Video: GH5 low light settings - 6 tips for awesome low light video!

What's up, I'm John Bear, and in this video I'm going to talk to you about 6 ways to make better low light video. 3 of them are going to be camera settings, and then 3 of them are going to be sort of artistic choices.
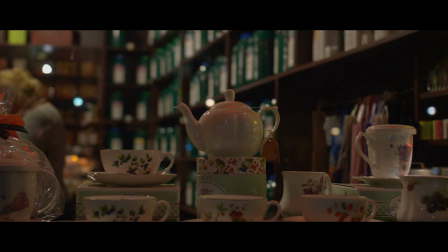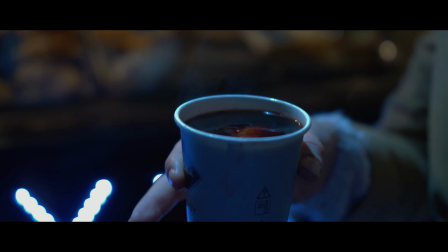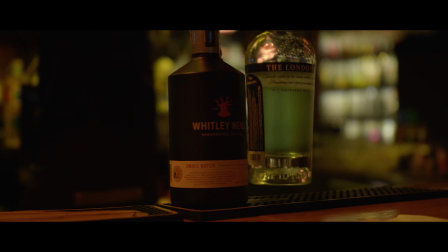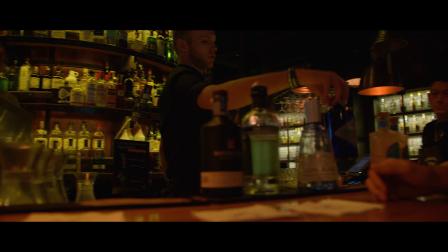I think you like the classic.
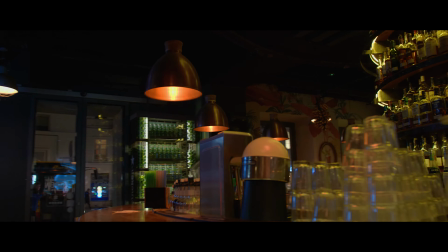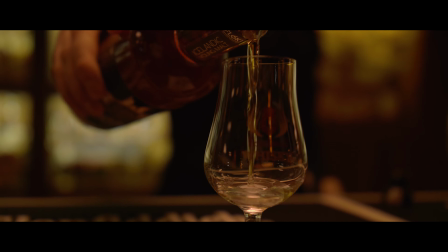Jumping straight in, let's take a look at the camera settings. First off, you want to keep your ISO the lowest possible.
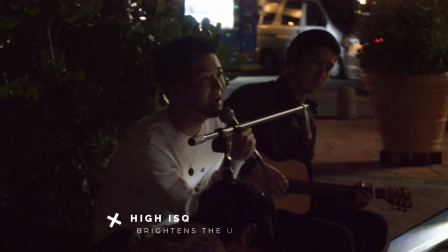The higher the ISO, the more grainy the footage will be.
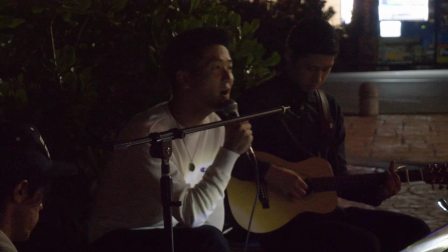Of course, you will get a brighter image, and some cameras can handle that, but my idea of low light is not to turn your camera into a pair of night vision goggles. I want to get very nice, realistic looking low light footage. So let's avoid the ISO, let's keep the quality at its maximum, which leaves us with 2 ways to control exposure. We've got the shutter speed, and then we've got the aperture. So looking at shutter speed, obviously if you're shooting higher frame rates, you'll need a faster shutter. So higher frame rates means darker footage. So you're not going to be shooting slow motion in low light. In fact, you're going to be shooting at 24 frames a second or 30 frames a second. This will allow you to keep your shutter fairly slow.
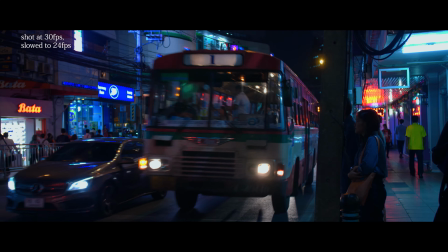I like to shoot 30 frames a second because I can slow that down to 24 and get a slight slow motion,
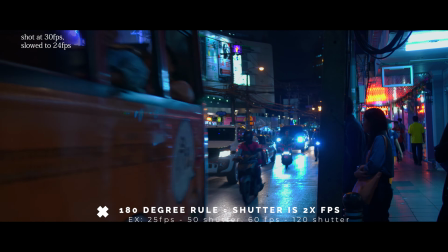and I can still follow the 180-degree rule where for every frame the shutter blocks half the frame. Next, take a look at the aperture. Obviously, the faster the aperture, the better. Right now I'm shooting with a Sigma 18-35 f1.8. f1.8 is considered really fast, so the lower the number for the f-stop, the faster the lens, the better it is in low light. This is going to be one of the most important parts of shooting in low light. So if you haven't bought a new lens since you got your camera, if you're still shooting with your kit lens, then this might be the time for you to upgrade and get a proper fast lens. If you're shooting Micro Four Thirds such as myself, you can use Panasonic 25mm f1.7. I have another video on that. It's super affordable, it's like 130 bucks. It's small, it's tiny, it's super sharp, it's amazing. Check that one out.
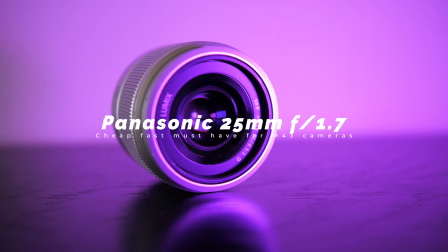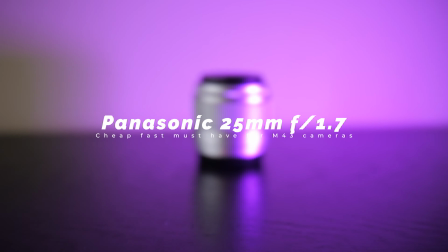And moving on to the third camera setting that you can set up, I would recommend to set your white balance. When you're shooting in daylight, there's a lot of blue light going around because of the sunlight and the blue sky.
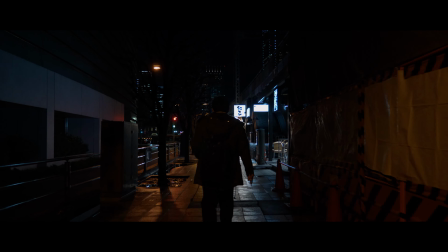What I've found, if I have auto white balance on when I'm shooting at night, my colors tend to become kind of yellow, greenish, vomit looking colors.
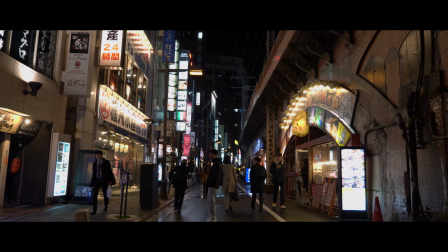But setting the white balance for every single shot is a big hassle. So what I like to do is just leave it at tungsten and then go out and shoot.
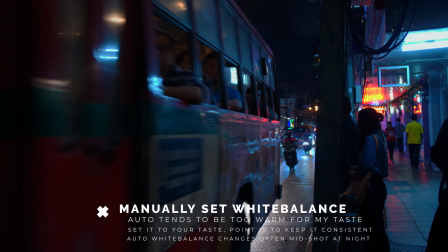This adds a lot of blues back into the footage, and when I'm color grading the footage, the blue slider is not completely disappeared.
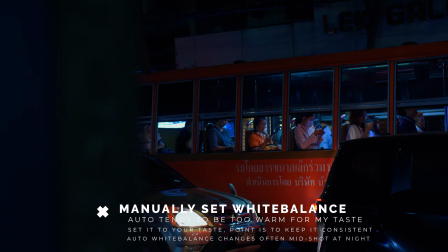So those are the 3 camera settings you have to keep in mind. Now moving on to the artistic choices. When shooting low light, the first thing I'd like to consider is to always have a light in your shot.
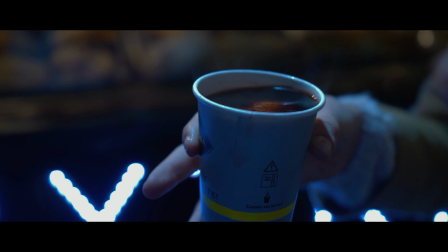If you don't have a light in your shot, even though it might be properly exposed, it doesn't give you that contrast, that really nice aesthetic in low light.
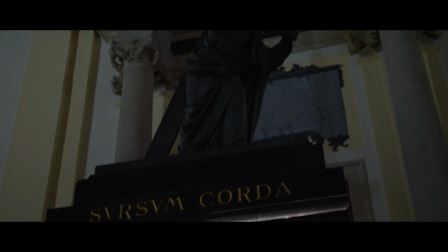If you look at this shot, for example, from the intro sequence, there are no lights visible in the footage, therefore I think it kind of looks flat.
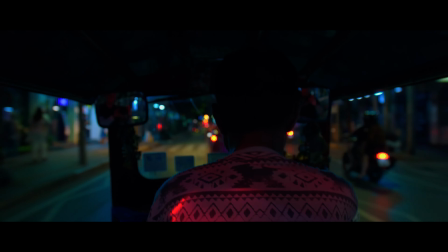If you look at these shots here, where you have actually a light visible in the footage, it sort of feels like it motivates the scene. What that means basically in cinematic terminology, when a light motivates the scene, it tricks the audience into thinking that this is the light that creates the light for the scene. This is what lights up the scene. So frame your shots so that there is some sort of light source inside the shot. So that way the shadows and the highlights get a nice contrast. The second artistic choice that I like to consider is to find reflective surfaces.
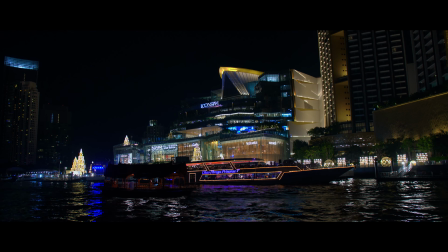Shoot water, windows, whatever you can find. Anything that reflects light tends to look really cool.
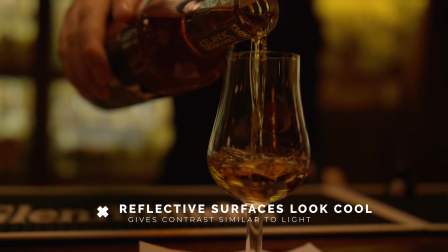And in fact, you can get away with not having any light in your frame if you have a nice reflective surface.